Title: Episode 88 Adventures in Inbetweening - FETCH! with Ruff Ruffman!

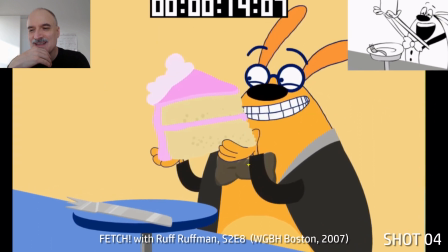Anticipation, Ruff's gonna say piece of cake, this was a roof towards the mouth,
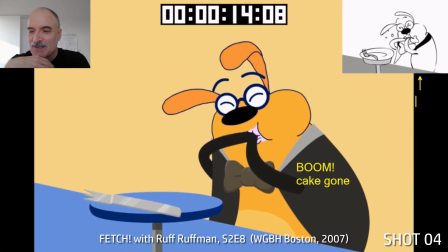he's got to say cake and then boom popping it off I remember that I was trying to get the mouth
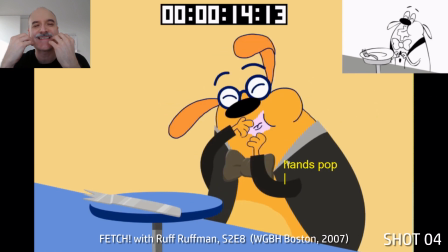open before the cake went in but he says piece of cake and we needed to have that last syllable
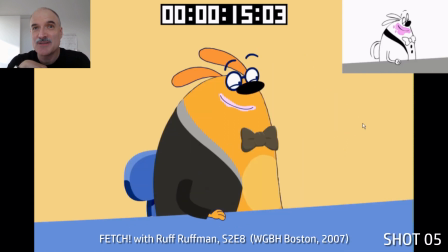there it didn't work otherwise and this is all related to the part in the game show where the kids have to learn table manners
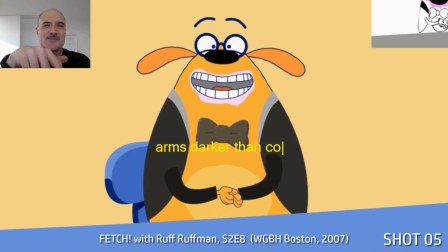and so rough saying piece of cake so he's basically riffing on that oh show him how to use the fork and then he's you know eating without any table
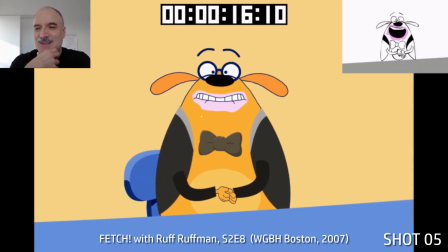manners just to make the kids laugh. Lip sync variation with the cake here so we just had the same lip sync as we did but had to add on that cake around it.
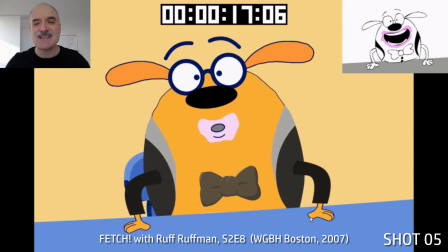Leaning towards the camera again just really trying to give as much contrast as we can with the character.
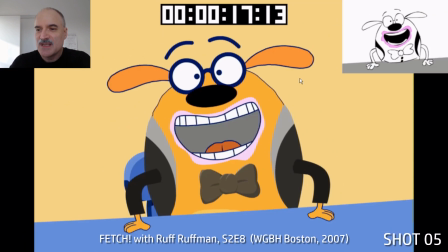There's not a lot going on there's only like you know three characters in all of this and it's just about delivering that dialogue and making it funny,
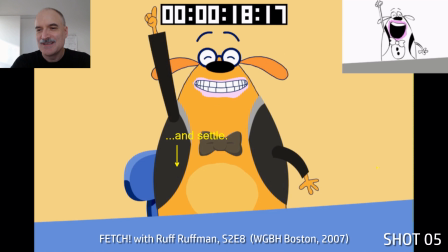making it engaging. There's that overshoot. Up top, saddle back down uh just you know trying to keep as much simplicity and appeal as possible
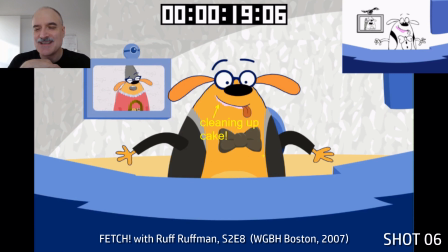here we're going to clean up the cake and this is the shot where uh ruff is licking it off
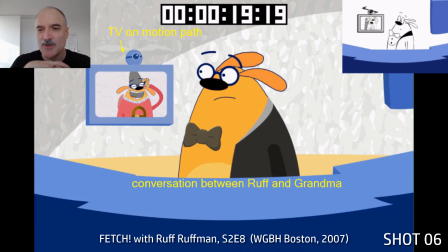of his lips turns around has a conversation with grandma you know i mean if we
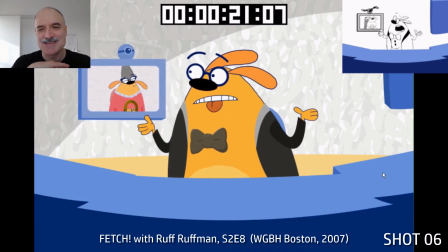were thinking about 3d space rough side direction wouldn't make much sense and you know he'd have to turn to his back to us but we want to keep it looking
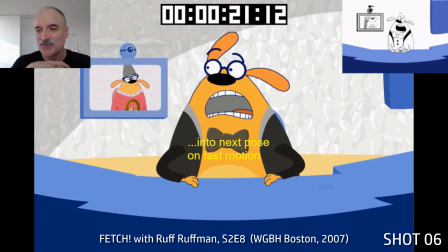graphic and flat and fun so we're going to keep him three quarter towards us into the next post fast motion anytime you've got
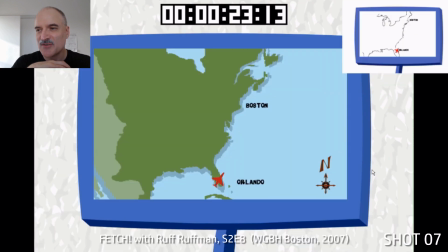a fast motion you can cover up those big pose pops there's another magical button that comes up that's going to turn this on so and because this was an educational show there always had to be they could see the app map here is very accurate there had to be a i can't remember
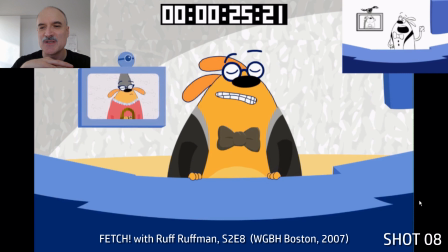the percentage but a certain amount of educational elements within the show so that a pbs could
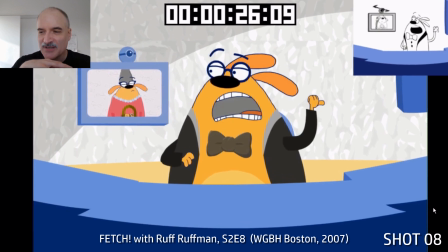get funding for it is my understanding blink on the anticipation overshoot and settle back
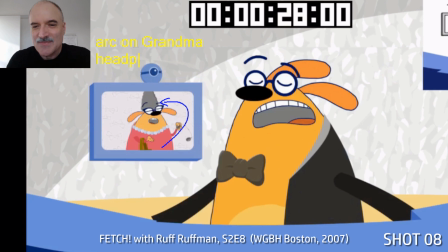there overshoot and settle overshoot and settle all very straightforward uh you know you got the pipeline for it uh grandma's gonna bring
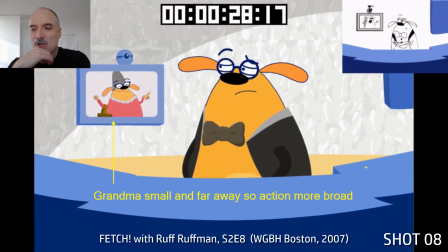up the headphones here can whip them around she's small and very far away so her action needs to be broad she can't do anything
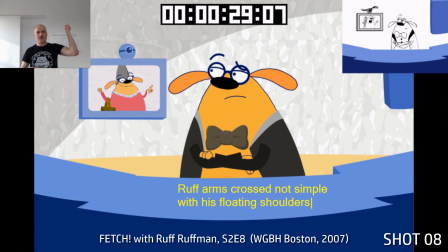that's just kind of small she's she's a little tiny on the screen so she has to do big motions to be able to read it clearly even the hand
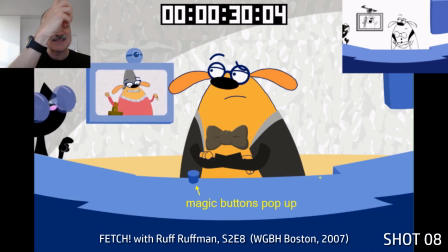motion has to be very big
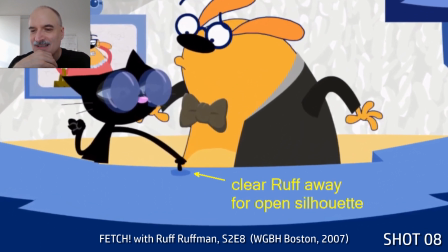yeah turn on the speakerphone so here blossom comes in rough gets
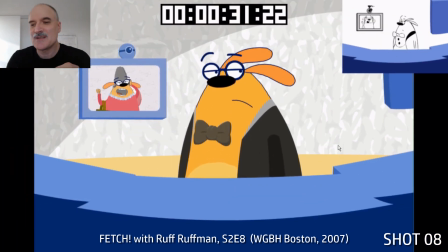cleared away so we can see the silhouette of blossom hitting the button again just these magical buttons that pop up anywhere
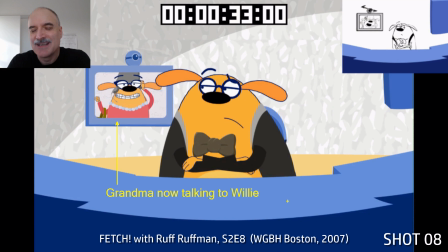Willie can you hear me Willie and then they cut to like some some
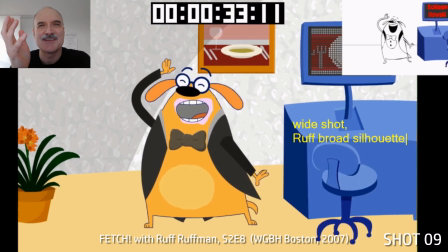pool where Willie is wasting racing a dolphin and they have that have grandma's
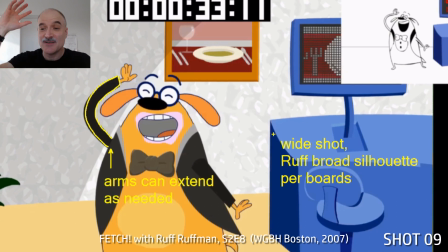voice on the loudspeaker it's all very smart arms can extend here as necessary the arms can grow shorter and longer this is a bit of a
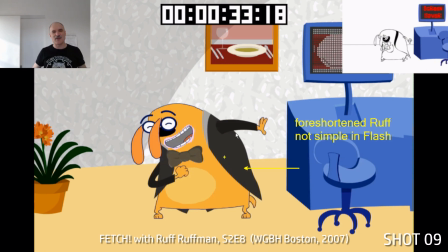challenge whenever you've got rough kind of leaning forward the drawing was good to work with but the flash design is much more structured to be flat
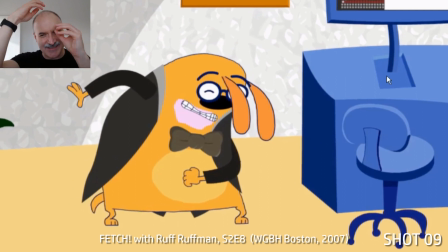and graphic shapes so having something like this or okay we got to kind of get those ears in front of those eyebrows and make it work with
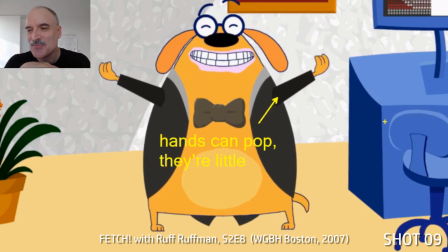the glasses this is not not the most appealing pose that we could have here and then the hands here it's just a popping
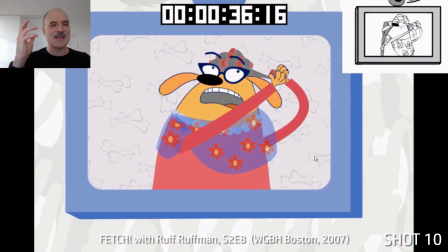popping popping with a different hand positions we're not going to have really subtle hand turns it's always just going to be
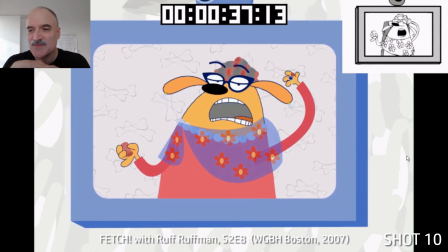strong shapes and then grandma's ear arms can stretch just like ruffs is needed uh you can see that uh she's pulling out her hair here
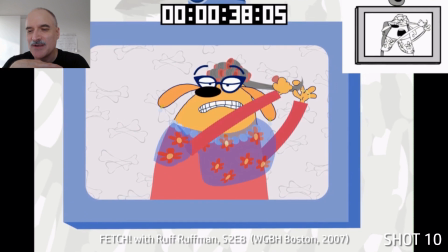and doing her hair while she's talking and he looks good uh stretching out that arm see how it's interacting with the shawl there the shawl was just this
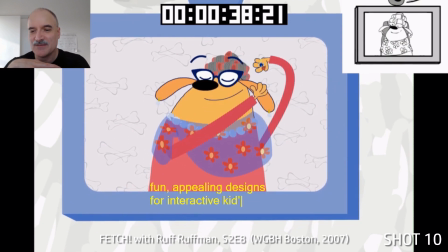transparent uh asset on top of the body yeah just fun and appealing designs uh keeps the show interesting
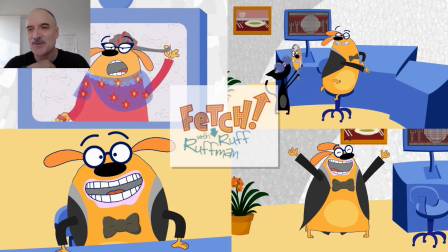and interactive yeah it was a it was a completely different thing to work on like I say it was just I think it was only on it for six weeks
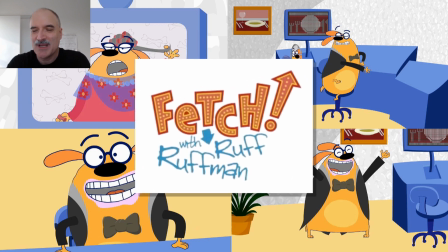and it was a lot of fun it was nice to have that as a break between other projects and yeah if anybody saw
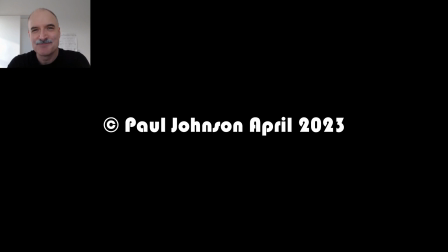fetch when they were growing up here's a little bit of behind the scenes I hope you like the breakdown I'll see you next time take care